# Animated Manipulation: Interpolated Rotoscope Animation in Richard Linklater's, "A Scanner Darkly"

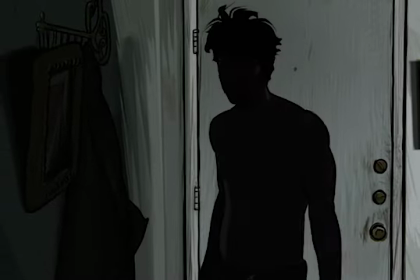4s
In 2006, Richard Linklater finally released his film adaptation of Philip K. Dick's novel, A Scanner Darkly, after numerous delays in post-production.
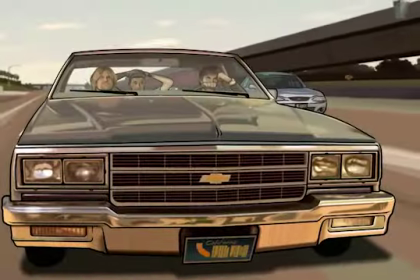13s
In watching the final product, I'm sure you can see why.
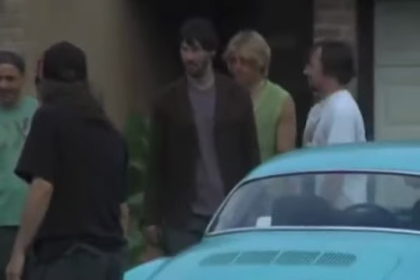16s
Shot on digital video in May of 2004, an obscure and distorted view of California by way of Austin, Texas shooting locations began filming.
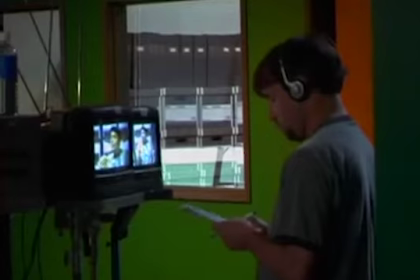25s
Linklater knew from the very beginning that he was going to animate on top of the shot footage using interpolated rotoscope animation.
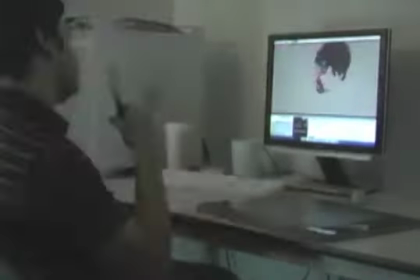32s
Rotoscoping footage involves meticulous detail and grueling workdays. The process requires animating over top of pre-recorded footage frame by frame.
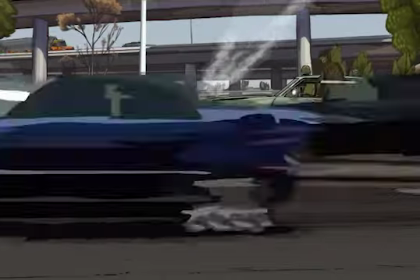40s
The result is a warbly, constantly evolving frame. Perspective is fluid and constantly shifting the setting as well as the characters moving throughout them. We were thinking it was going to take about 350 man-hours per minute. We ended up being pretty off on that.
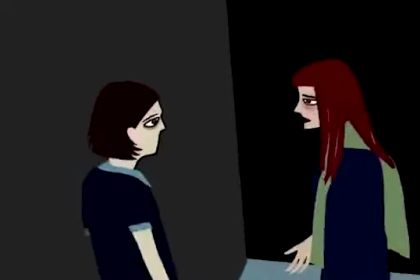56s
Richard Linklater was most likely inspired to take this more time-consuming route on post-production after working on his 2001 semi-experimental film,
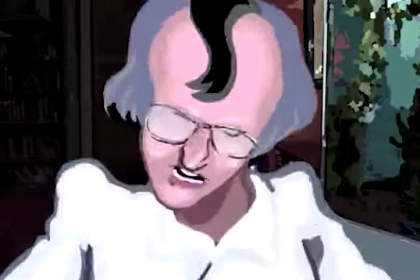64s
Waking Life, an anthology film of sorts exploring imaginary philosophical conversations had across a collection of dreams.
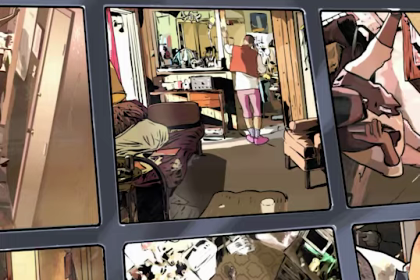71s
Where Waking Life was going for a more internal approach, A Scanner Darkly looks to contort and bend reality around its main characters.
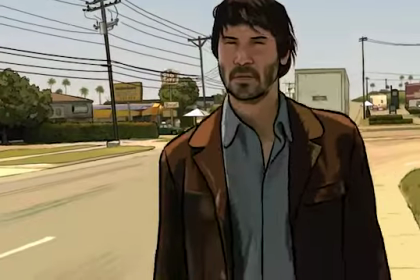78s
The story is human, but the perspective in which we are viewing it has been clouded and perverted by prolonged drug use.
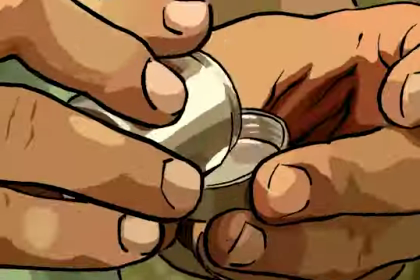85s
A Scanner Darkly starts 7 years from now. An extremely powerful and hallucinogenic drug known as Substance D has left a quarter of America dependent.
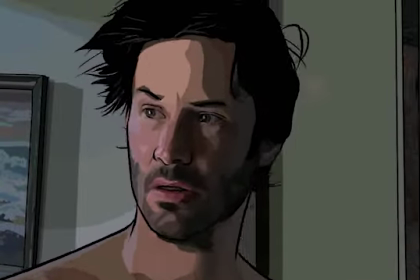93s
Bob Arctor, played by Keanu Reeves, is an undercover cop who may be in too deep.
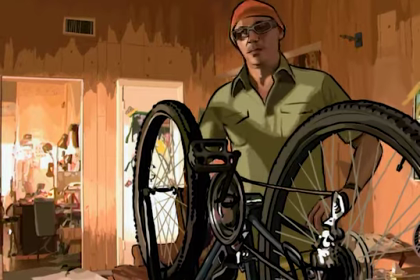98s
He has infiltrated a group of junkies, but in the process has become dependent on the drug that they were meant to dismantle.
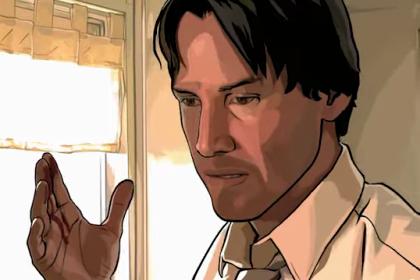104s
Arctor is now having problems discerning reality from his own internal interpretation of events.
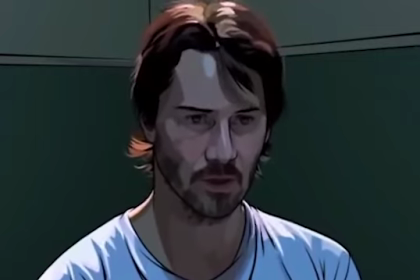110s Two hemispheres of my brain are competing?
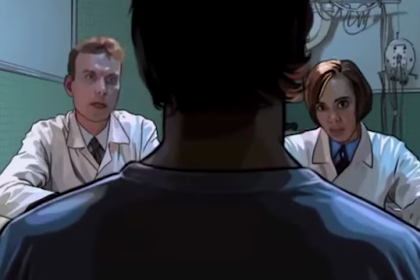115s Yes.
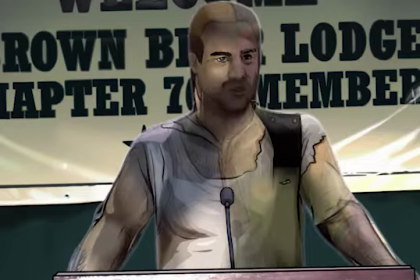117s
Since the police precinct does not know the identity of their undercover plants thanks to their imposed scramble suits, Arctor is told to spy on himself.
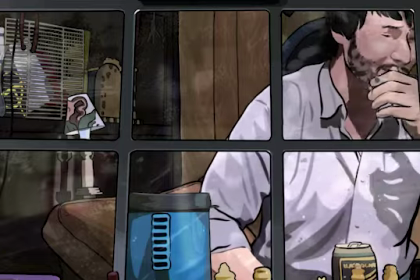126s
Since his brain is so diluted, Arctor starts to separate his professional and personal self, believing they are both two different people.
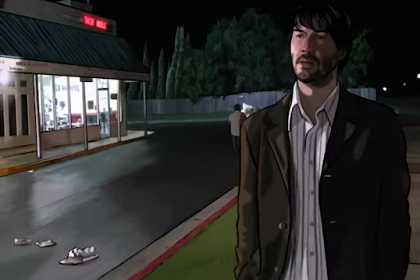135s
Linklater decided to animate the film for a couple of reasons. For one, he felt like there were very few animated movies at the time made for adults.
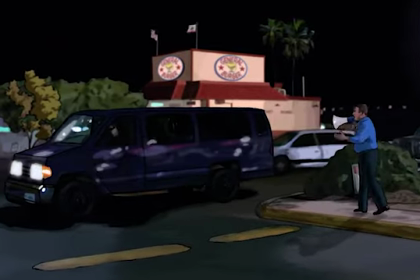144s
Another reason was that Linklater felt as though the uncanny nature of the final product would
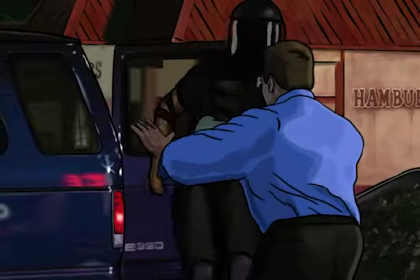149s
aid in the unnatural worldview the characters have adopted thanks to their substance abuse.
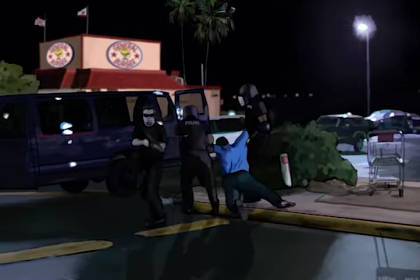154s
We would see what Bob Arctor's subconscious looks like without using dream logic.
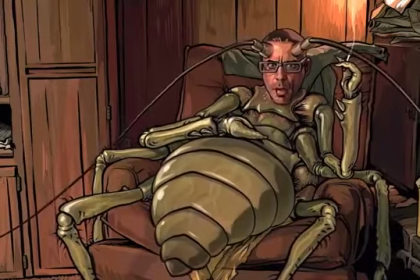159s Too much.
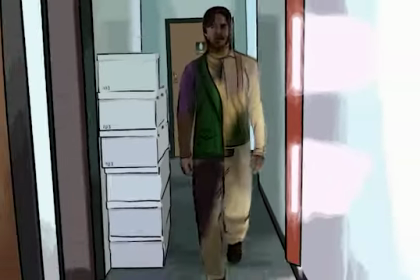160s
One may call the actions taken here overkill, an extravagant choice to make the movie harder to construct thanks to an eccentric filmmaker.
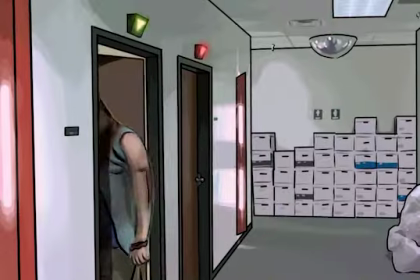168s
But to Linklater, the rotoscope animation was the only way to tell this story. I think every film you have in your head is just a challenge. To me, the director's job is like, well, how do you tell?
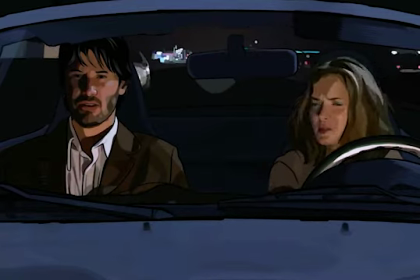180s
There's a lot of stories. Think all the stories in the world. They're coming at you all the time. It's like, well, how to tell a story.
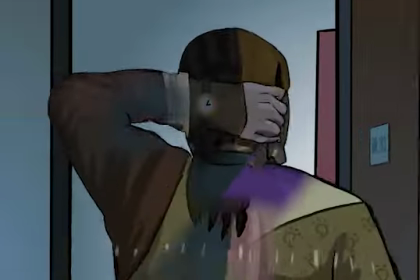185s
Upon its release, A Scanner Darkly was praised for its faithfulness to its source material.
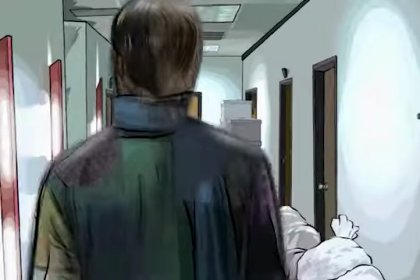190s
The literal text was not changed. Instead, the method in which the story was told turned out to be imaginatively displayed.
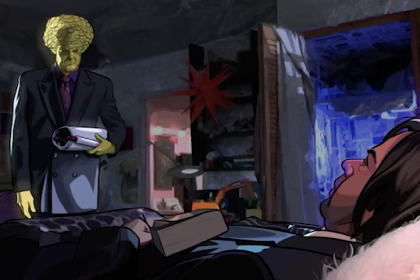197s
An actor's performance was not the final say where the meaning was in any given scene.
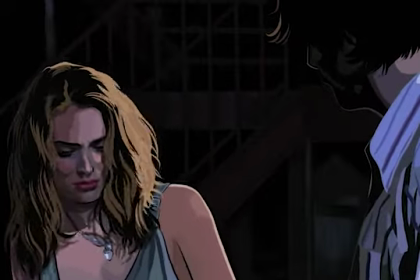202s
Now, acting details could be enhanced or downplayed at the whims of an animator.
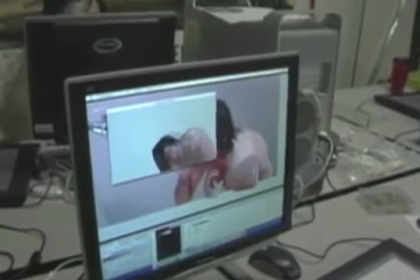207s
The cost of such a unique technique? A prolonged post-production process that doubled its initial schedule.
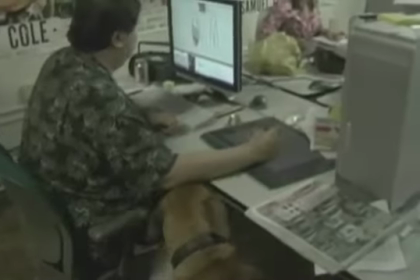213s
What was meant to take 9 months to animate took 18, 350 hours per minute, turned into 500.
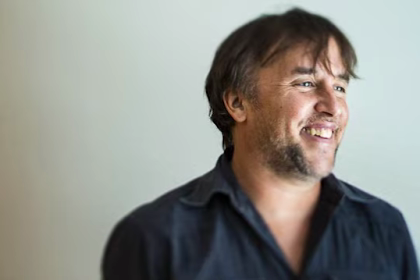221s
In an interview with Ain't It Cool News, Linklater said the following: 500 hours of an artist's time to produce 1 minute of film.
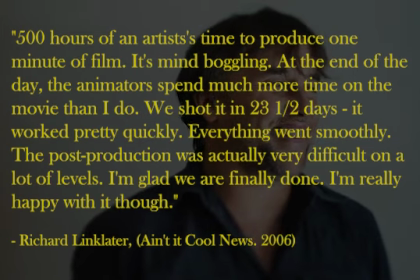228s
It's mind-boggling. At the end of the day, the animators spend much more time on the movie than I do.
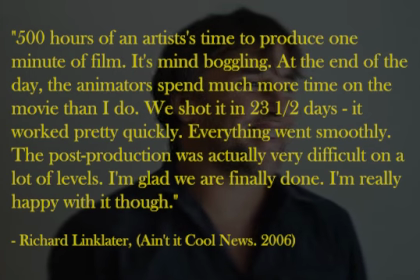233s
We shot in 23.5 days. It worked pretty quickly. Everything went very smoothly.
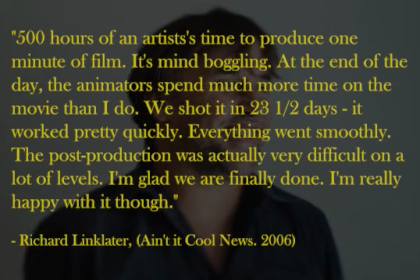238s
The post-production was actually very difficult on a lot of levels. I'm glad we're finally done.
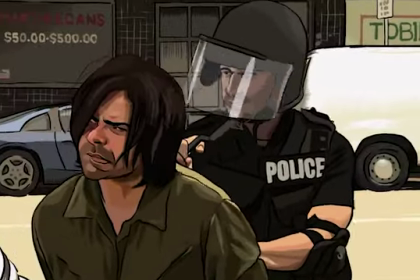243s
I'm really happy with it though. The end result of this total control given to the animators is this melding of text and subtext.